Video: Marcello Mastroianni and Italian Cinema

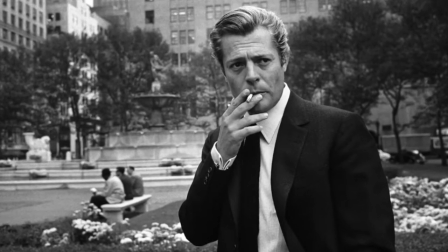[0:06]
Marcello Mastroianni rose to stardom in the 1950s and became Italy's most famous
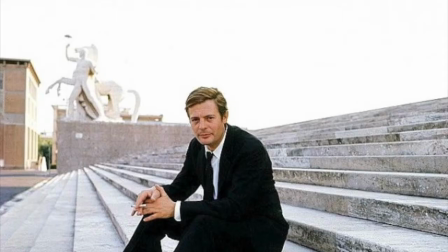[0:11]
actor due to his incredible talent and continuous collaborations with esteemed Italian directors.
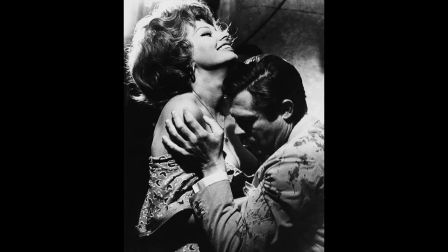[0:17]
Due to his incomparable fame, Marcello Mastroianni was collectively regarded as the quintessential Italian man,
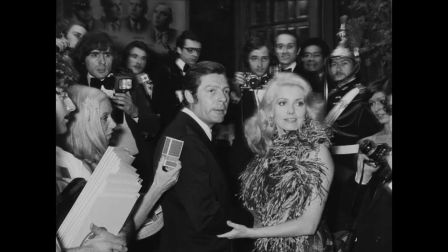[0:25]
as the incarnation of the Mediterranean Latin lover, and as the epitome of the Italian masculinity.
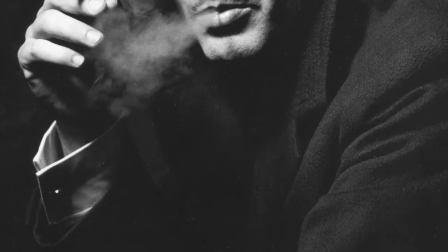[0:37]
While Marcello does embody the Latin lover archetype in some of his films, despite public opinion, he does not adhere to the traditional divismo role.
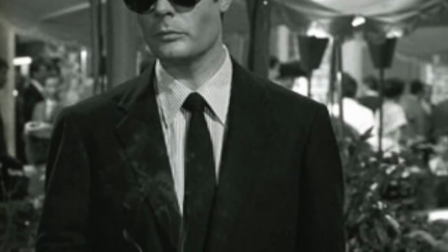[0:47]
Divismo is a phenomenon where the actor interprets similar roles in which his or her personality shapes the role he or she plays.
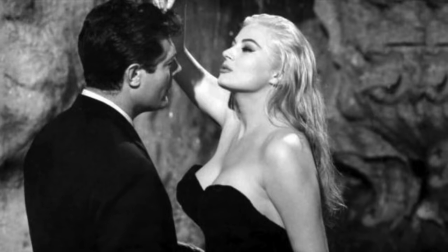[0:55]
Although he garnered the reputation of the ultimate Italian machismo and was worshipped by Italian and international audiences,
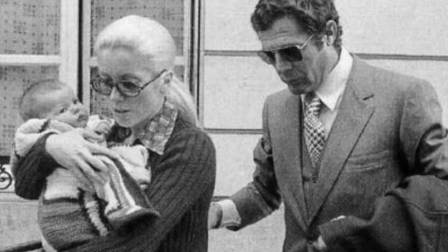[1:02]
some of his greatest roles showcase an opposition to traditional ideals of Italian masculinity.
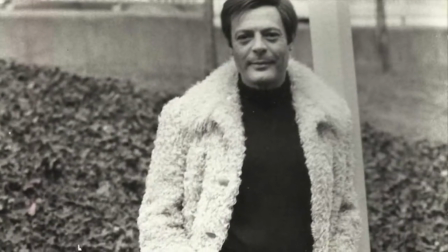[1:09]
Two of Marcello's most famous films, Divorce Italian Style and Eight and a Half,
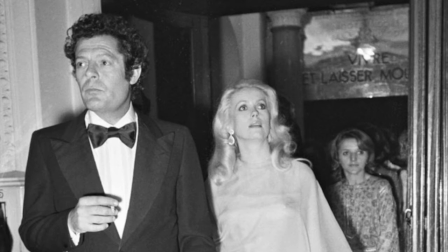[1:14]
use irony and comedy to comment and critique Italian masculinity and its effect on society and the male psyche.
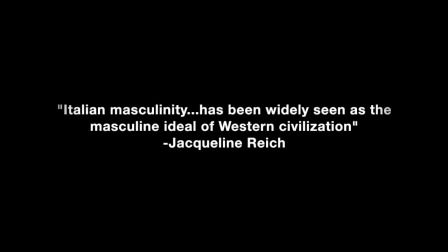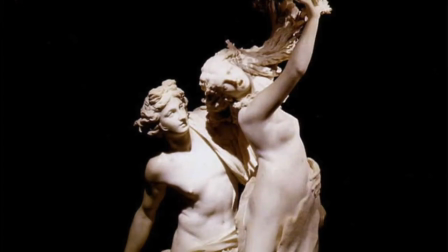[1:28]
The concept of bella figura,
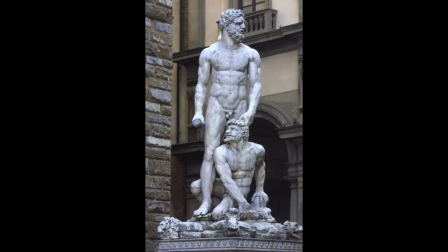[1:31]
which is the manifestation of the private self in the public arena is a crucial component of the formation of Italian masculinity.
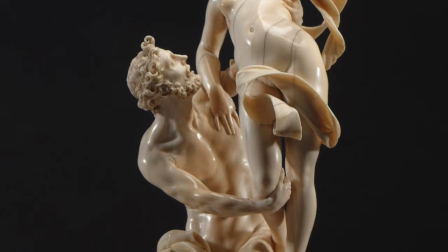[1:39]
In contrast to the traditional norms of the Italian male comes the idea of the Annetto.
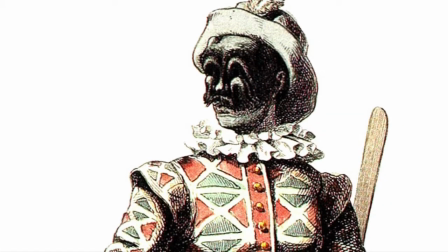[1:44]
The Annetto began as a stock character in the Commedia dell'Arte and is known as passive, cowardly, and physically or emotionally impotent.
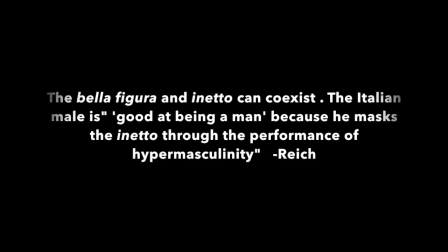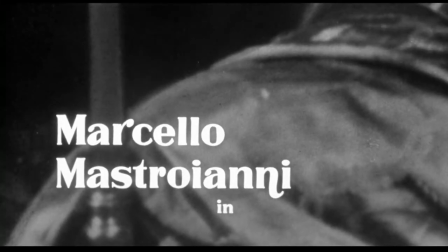[2:00]
Although released in 1961,
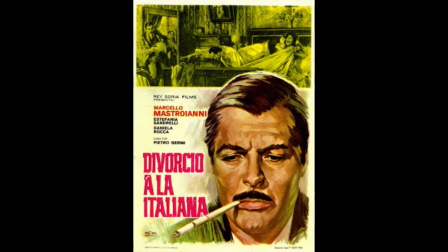[2:03]
Pietro Geremy's Divorce Italian style engages the historical concepts of Lianetto in Bella
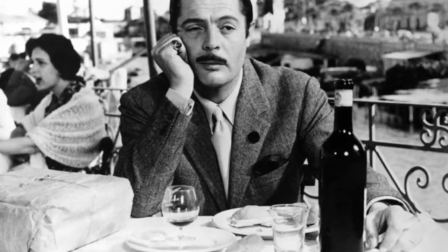[2:10]
Figura to ultimately critique and dissect the senseless male-dominated and insular culture.
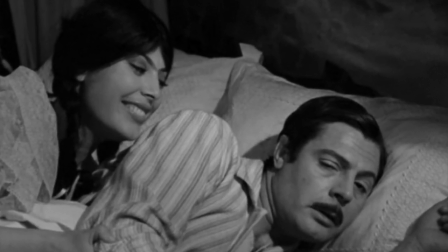[2:16]
Using the Commedia alla Italiana style,
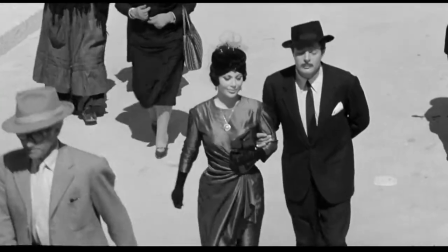[2:20]
Marcello portrays the over-cherished and exasperated Sicilian baron Fefe in a comedic yet overly ironic tone.
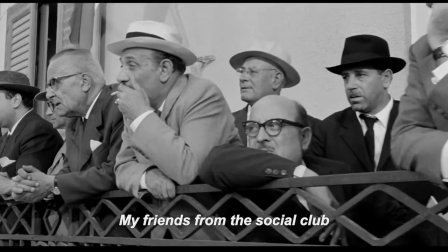[2:27]
The necessity for public approval is prominent in the film, with many scenes of the voyeuristic Sicilian male community.
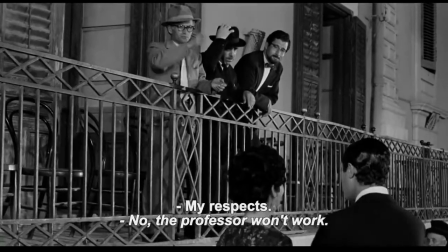[2:34]
These sequences duly provide a universal application to the film's moray and showcase the concept of the bella figura.
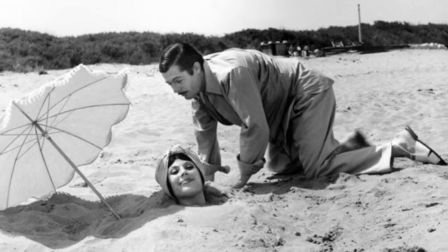[2:44]
The main critique of Italian masculinity lies within Fefe himself.
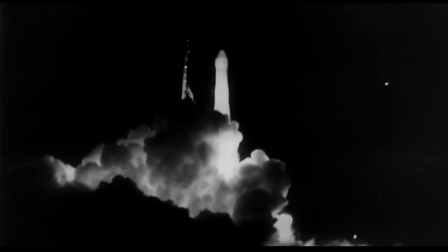[2:50]
Jeremy's cinematic devices of voiceover narration and fanciful dream sequences allow the audience to peer
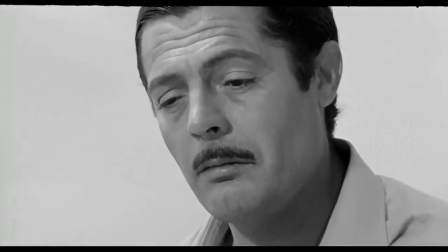[2:56]
inside Fefe's mind to see his true motives and truly understand the absurdity of their cultural traditions.
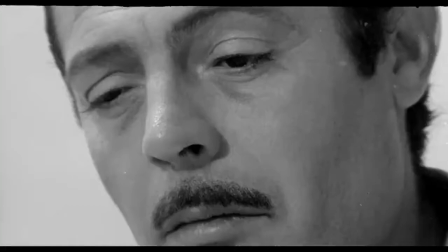[3:02]
Although Fefe skillfully upholds his de la figura, the audience is also able to move beyond the public perception and see his inepto qualities.
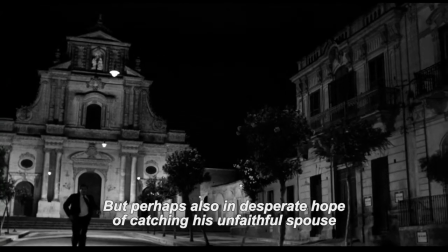[3:11]
The audience clearly witnesses Fefe's multiple ineptitudes as he fails to fully record Rosalia's adulterous confession,
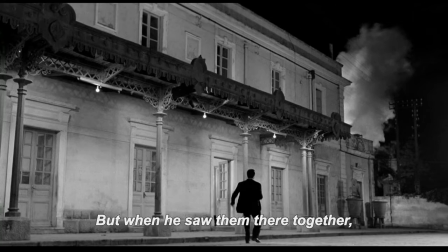[3:19]
misses her departure on the train, and arrives second to the murder scene. Fefe is an expert at hiding his inepto.
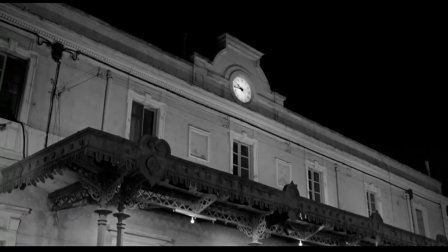[3:26]
Throughout the film,
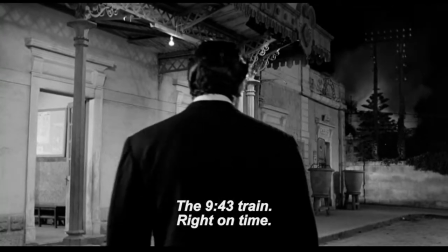[3:28]
Fefe predicts his future lawyer's defense in court and changes his actions so that the defense paints Fefe in the most innocent light.
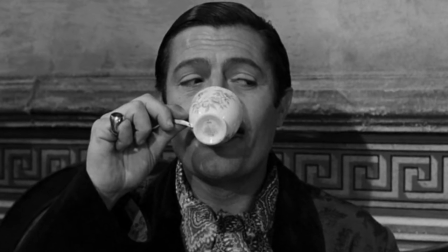[3:36]
Although Fefe has deliberately planned his wife's affair, he changes his public mannerisms after the affair has become public knowledge.
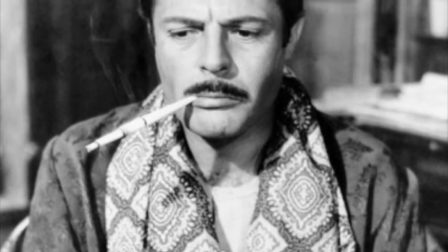[3:45]
Before the affair, he walks with poise and elegance, after he sheepishly and sluggishly hides from his peers.
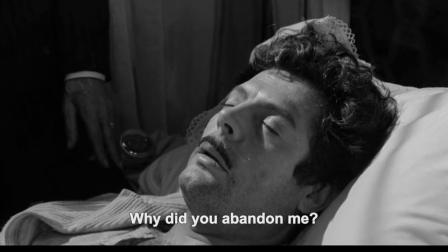[3:52]
In the end, we see that the traditional norms of Italian masculinity are an act and a façade.
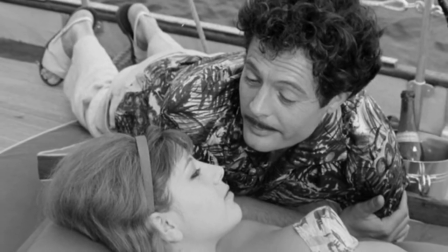[3:58]
Although historical, traditional masculinity is not natural or authentic, but rather something that can be manipulated.
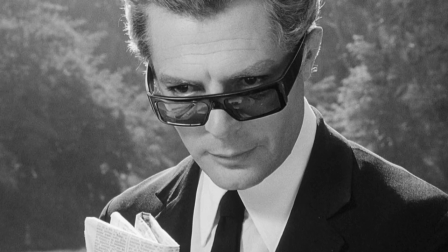[4:08]
While D'Vore's Italian style reveals the absurdity and superficiality of the traditional notion of Italian masculinity,
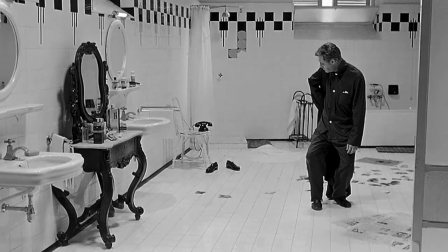[4:16]
Fellini's 8.5 takes the critique a step further by revealing the anxiety men feel in reaction to the cultural norm.
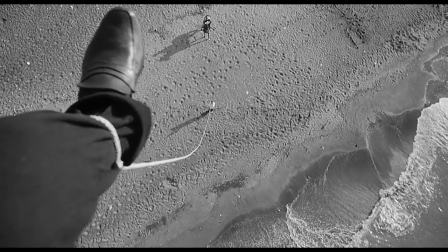[4:24]
In the film, Marcello plays Guido, a director with writer's block.
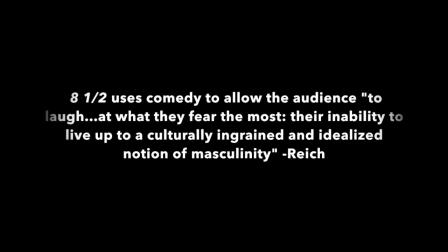[4:29]
Fellini uses stream-of-consciousness editing to blend Guido's exterior surroundings, inner thoughts, past memories, and dreams.
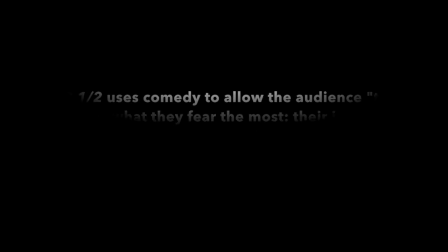[4:37]
Like in Divorce's Italian Style, 8 1⁄2 features fantasies.
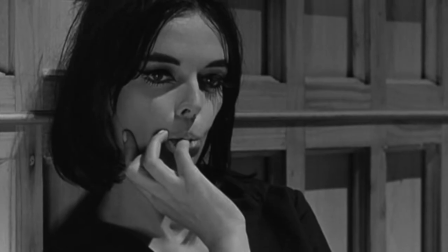[4:41]
However, unlike Divorce's Italian Style, the fantasies in 8 1⁄2 are less deliberate and emerge as reflections of Guido's psyche.
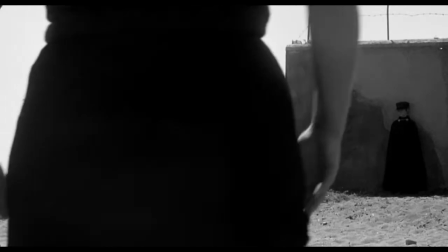[4:50]
Guido's anxiety centers on his past relationships with women and his desire to typecast each woman into one of three categories,
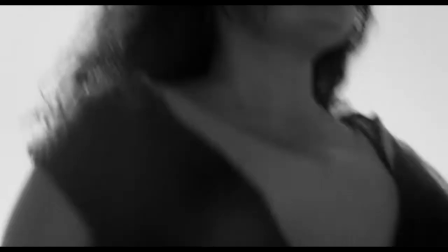[4:58]
the virgin, the mother, or the whore.
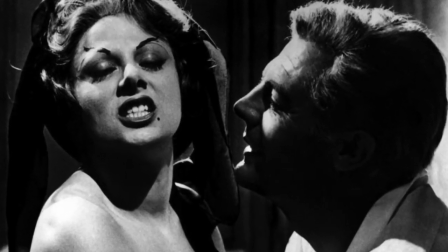[5:00]
This can be seen when he tries to make his mistress Carla into his whore fantasy by drying eyebrows on her that he deems slutty.
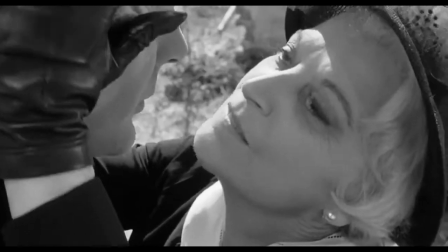[5:08]
Later we see that Serenginia, the rasty dancer he encounters as a youth and who also initiates his sexual desires and frustrations, has the same eyebrows.
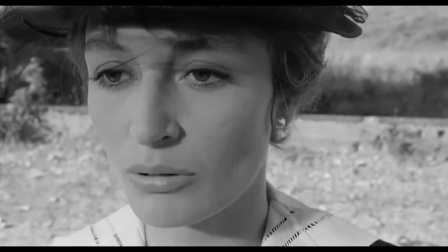[5:18]
The scene with Carla is followed by a dream sequence with his mother, further showing Guido's masculine anxiety in relation to the women in his life.
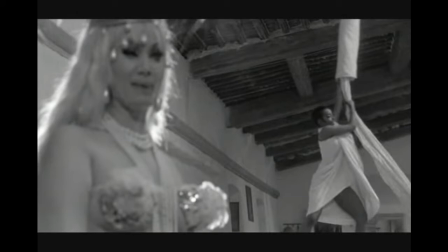[5:28]
The famous dream of the harem of women additionally showcases Guido's inner anxiety.
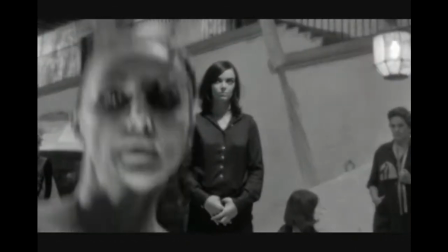[5:33]
The scene features women in Guido's real, unimagined, present, and past.
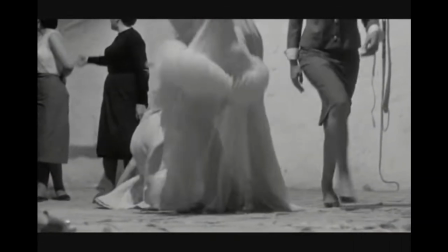[5:37]
After pampering Guido, the women form a type of mutiny and critique his sexual performance.
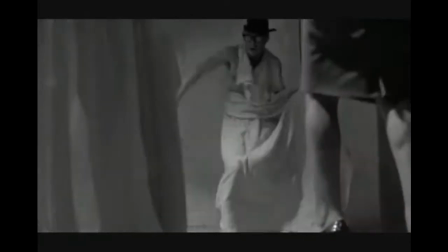[5:43]
During the revolt, the camera drops to the floor and between the women's legs at an upward angle.
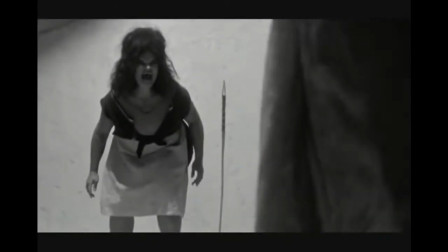[5:48]
This makes Guido look bigger and more powerful, which reflects his desired inner bravado.
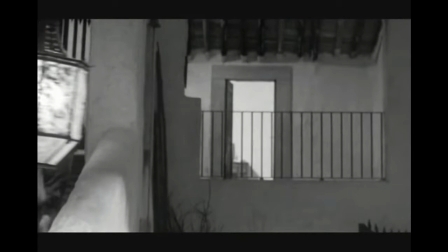[5:54]
Wagner's Ride of the Valkyries plays as Guido uses the phallus-like whip to put the women back in order.
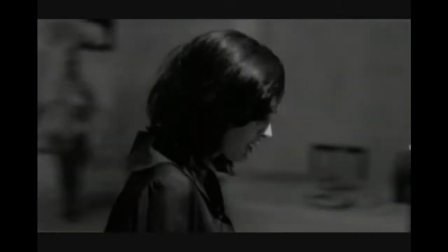[6:01]
However, rather than rejoice over his masculine dominance, Guido's reaction is somber.
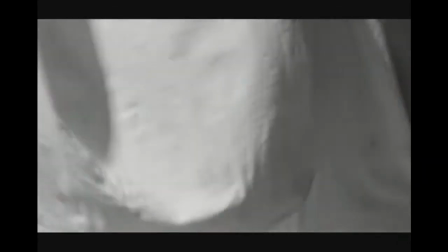[6:07]
In reality, he understands that his machismo and Latin lover masculinity is not achievable and only exists in his fantasy.
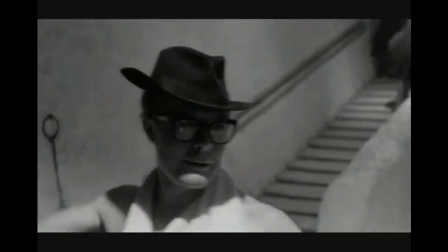[6:17]
Therefore, the unrealistic quality of the ideal Italian masculinity
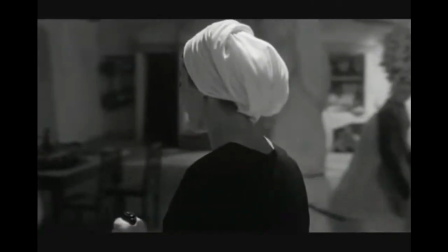[6:22]
is emphasized by putting its characteristics literally into the fantasy. Although he was known as a Latin lover by audiences, during his career,
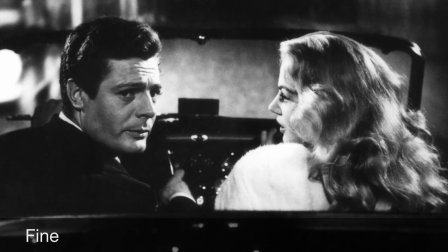[6:39]
Marcello Mastroianni's roles actually criticized and ridiculed traditional Italian masculinity.